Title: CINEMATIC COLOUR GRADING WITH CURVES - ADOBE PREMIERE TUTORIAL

Hey guys, it's Depo here, and I hope you guys are all doing well and having a fantastic Thursday. Today I thought about doing something a little bit different and teach you guys about color grading. Color grading specifically when it comes to using curves. But before we get into it, let's roll that intro video.
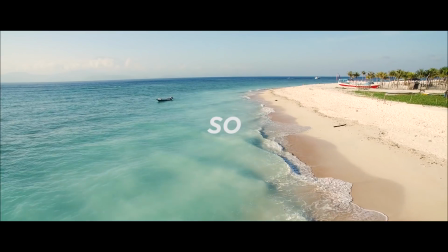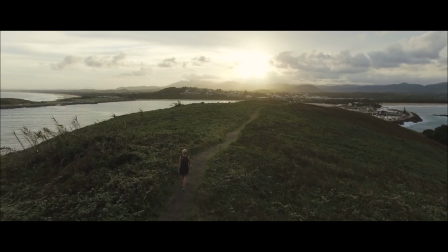So guys, welcome back. Today we're gonna get into color grading with curves. And maybe for some of you guys, curves is one of those tools that's a little bit unfamiliar, and I understand why. It can kind of feel a little bit overwhelming at first, a little bit confusing as to what does it actually do and how does it actually work. We're gonna go jump into Adobe Premiere, we're gonna look at curves, and I'm gonna teach you how does it work, and I'll give you a few tips on how you can create some cool looks to color grade your footage.
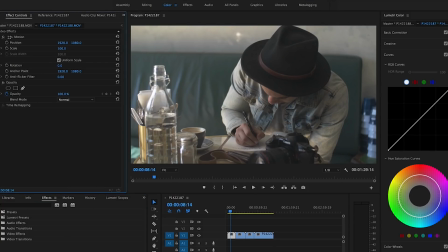(0:50)
So let's get into it. So when you get in Adobe Premiere, you can use the Lumetri color here, but I find it's a little bit easier to use the curves effect from the actual effects tab. And when you open it, you can see that there's four different squares. And the master square is for RGB, which means that it's for exposure.
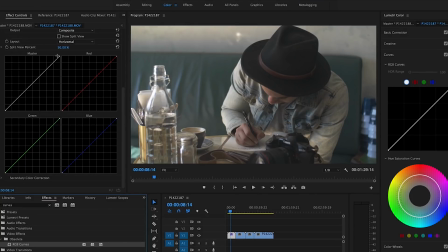(1:09)
So you see you have this line here, and anything on the right side is for the highlights. And as you go down the line, it's gonna get darker and darker and darker. So for example, if I lift the middle here, it's gonna get brighter, the footage.
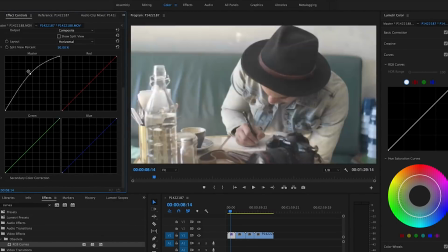(1:23)
And if I pull it down, it's gonna get darker. Yeah. Not looking so good here, but just to see what it does.
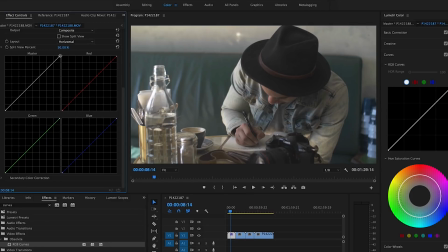(1:28)
And then the right side is the brightest part of the footage. So if I click the right side, I pull it down, it's gonna just bring the highlights down.
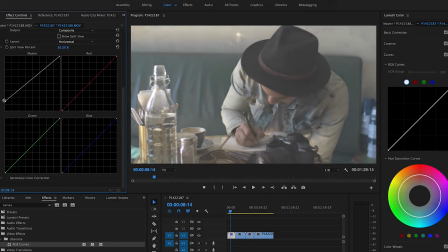(1:36)
And if I bring the shadows up, it's gonna bring up all the dark spots, all the shadows in the footage.
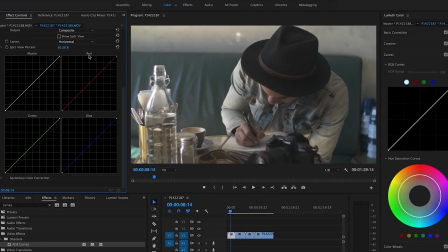(1:42)
And then you as well have curves for each different color. So you have the red channel, green channel, and the blue channel. But we're gonna specifically look at the master channel first. I'm gonna show you how to use the master channel to create cool cinematic looks for your footage.
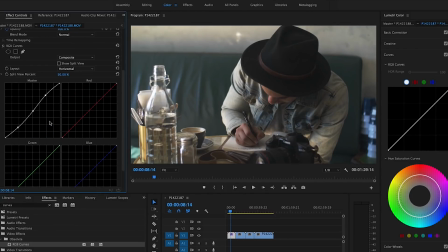(1:54)
So this is the first basic look that you can create with curves. A basic contrast look to bring back the contrast and the vibrancy to your footage when you've been filming with a flat profile. Now, the second look that you can do is called the lifted shadows look.
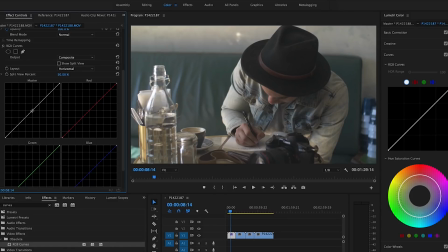(2:09)
And a lot of people like this vintage filmic look that you can create. And the way you do it is you do the same, do the S curve. But then what you're gonna do is you're gonna go to the shadows and then you're gonna lift the tail. See the higher lifted look, it almost looks like the blacks get shiny. And that's what happens when you lift the shadows.
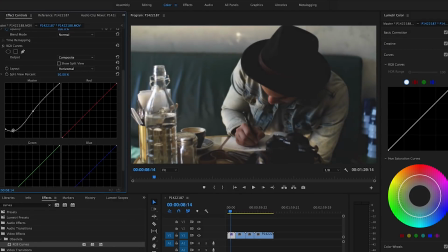(2:26)
So you can bring it down here as well, and you can see how it's gonna give that kind of lifted shadows look. Now if I go turn it on and off, you're gonna see.
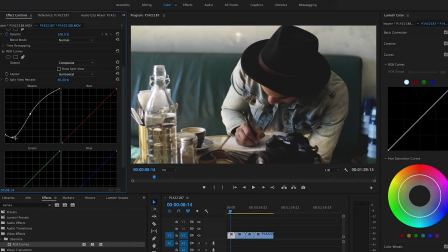(2:37)
And if it's looking too dark, you can lift up the middle, the mid-tones, and you can lift the shadows here. So that's the lifted shadows look. And depending on how lifted you want, you can go up and down on the end here.
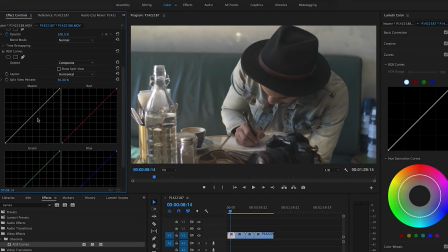(2:50)
Now the third look that I like, and I use often for my footage is that I create the S curve,
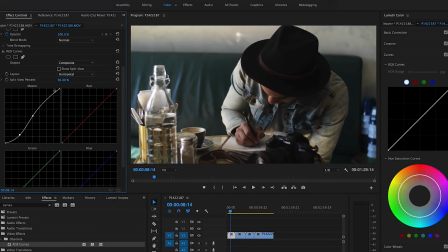(2:55)
like in the beginning, but then I like to bring down the highlights down. And I like to bring it down maybe here, maybe not so much on the shadows.
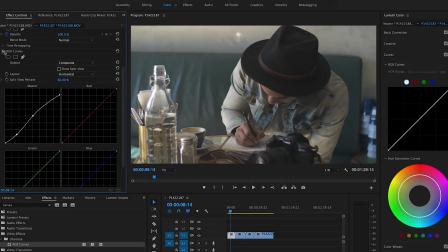(3:05)
And you can just see here, it's a really simple but effective look. And it gives a nice soft look for the highlights, so they're not blown out and they're not too much, but looks that nice look. And so these are three basic looks that you can do with curves alone just by affecting the master channel.
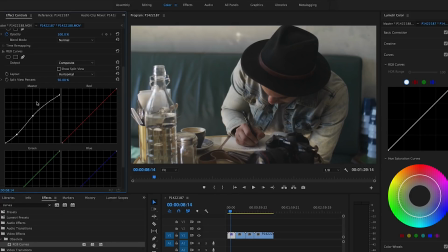(3:22)
So you can make the basic S curve to add contrast and add some more vibrancy back to your footage when you've been filming the flat profile. Or you can create the lifted shadows look to get that vintage filmic look. Or then you can drop the highlights down to get that nice filmic soft look that I often like for my footage.
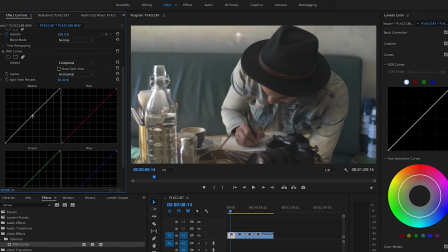(3:40)
Now, what do the other colors do? What can you do with them? Well, I'll put back the S curve. And what you can do here is then with the colors, you can try to create a more filmic look. So for example, by adjusting the colors, you can create a more filmic look and adjusting the grade.
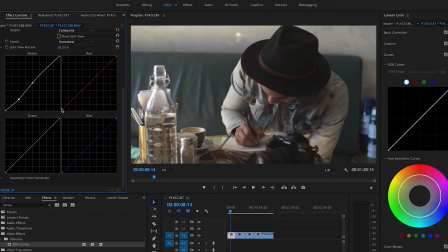(3:55)
So for example, you can lift the shadows out of each different one and add maybe a little bit of a red tint to the footage, or a little bit of blue tint to the footage, or then some green tint to the footage, depending on what kind of look you're going for.